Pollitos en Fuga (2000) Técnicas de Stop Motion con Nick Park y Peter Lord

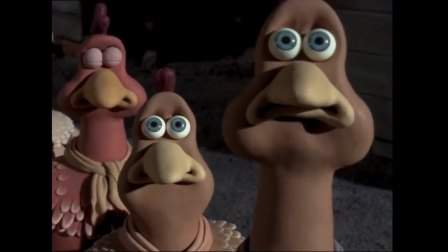You're right, I mean, that is the single most important aspect of the whole movie, actually, is those close-ups of their faces.
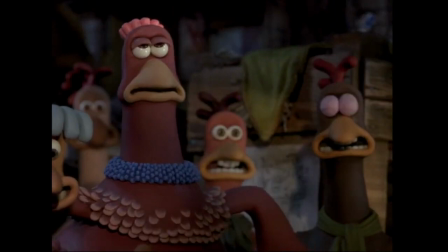All the reaction shots are so important, just knowing what they're thinking at any point.
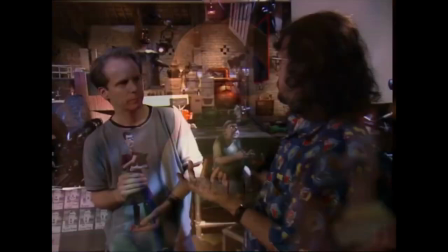I believe they are thinking something, yeah, not just... Because, you know, people talk about animation, and when I demonstrate it, I demonstrate movement.
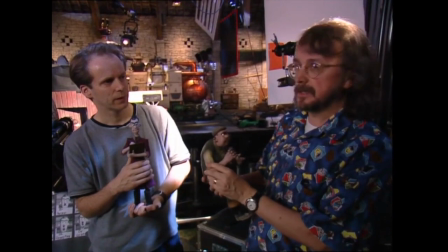But movement is of secondary importance.
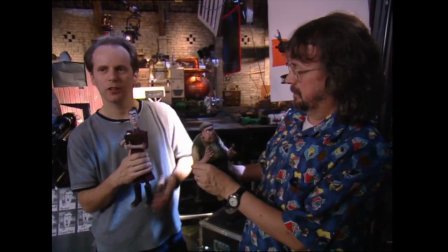Making the character move isn't the interesting part, it's making the character live, which is what we're really trying to do. Yeah, it's the nuances.
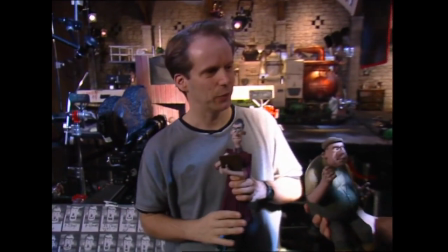And those are the bits where people think, yes, they can relate to that character, where it has...
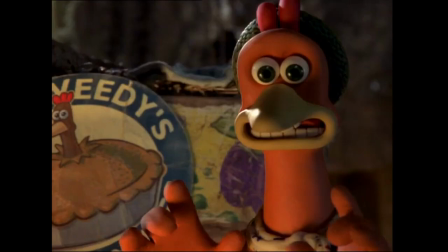That's what gives the character its human touch, I think, is the eye movement.
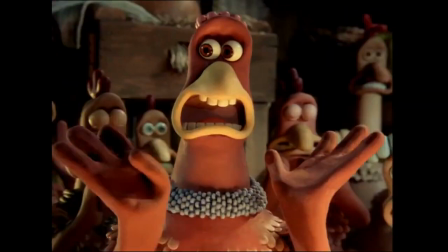Ladies, please, let's not lose our heads. Lose our heads?
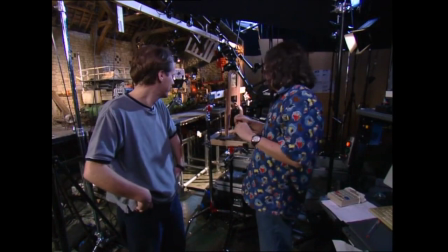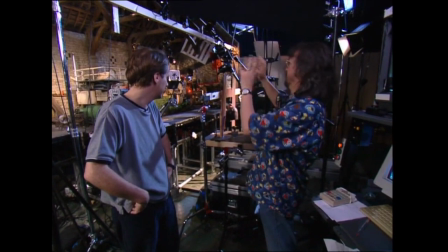So, we've got the whole studio set up,
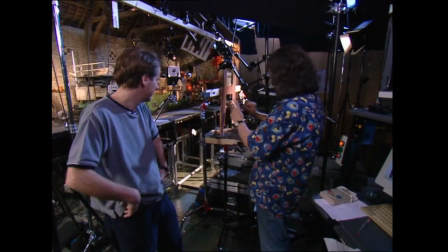lights, camera, action is done by the animator going in there and moving the puppet every frame.
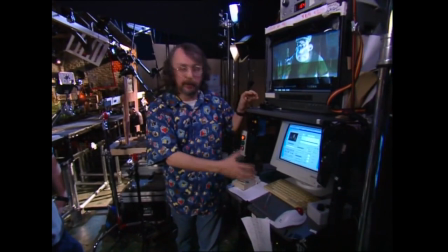When the animator is happy, then he goes across to the computer and he starts,
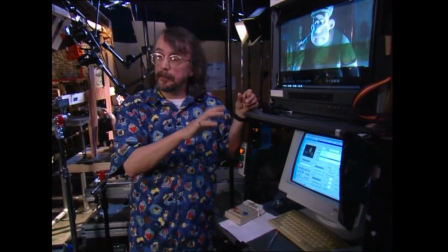as I've demonstrated, So you're going through the frames on this, recording it on the computer, getting happy with it.
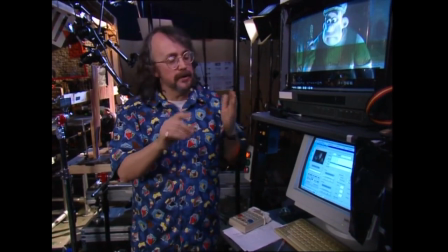And then finally, when everything else is perfect, and he's happy he's got the animation perfect,
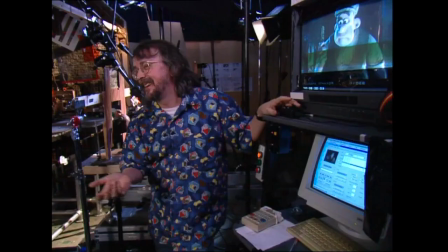nothing bad's happening, no lights have changed or anything, then finally, the magic red button, the film button.
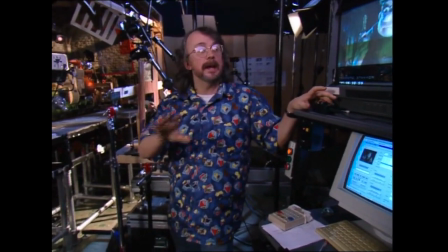It's a big moment, actually, it is. Every frame is a big moment, because all your effort and attention up to that moment, it's everything perfect.
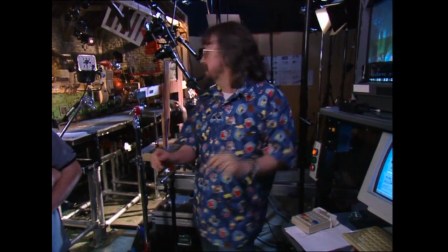But if it's perfect, take a frame, and then it's recorded. Then it's safe in the magazine, safe and stored.
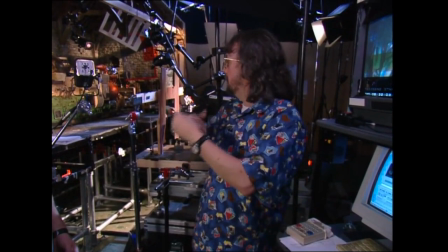And then you move on, start all over again.
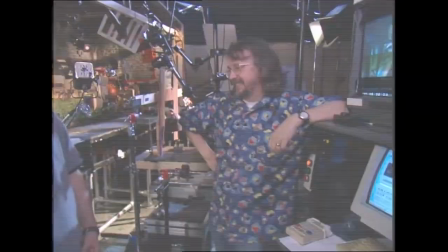So every frame is like a miniature story, of which this is the climax, the punchline.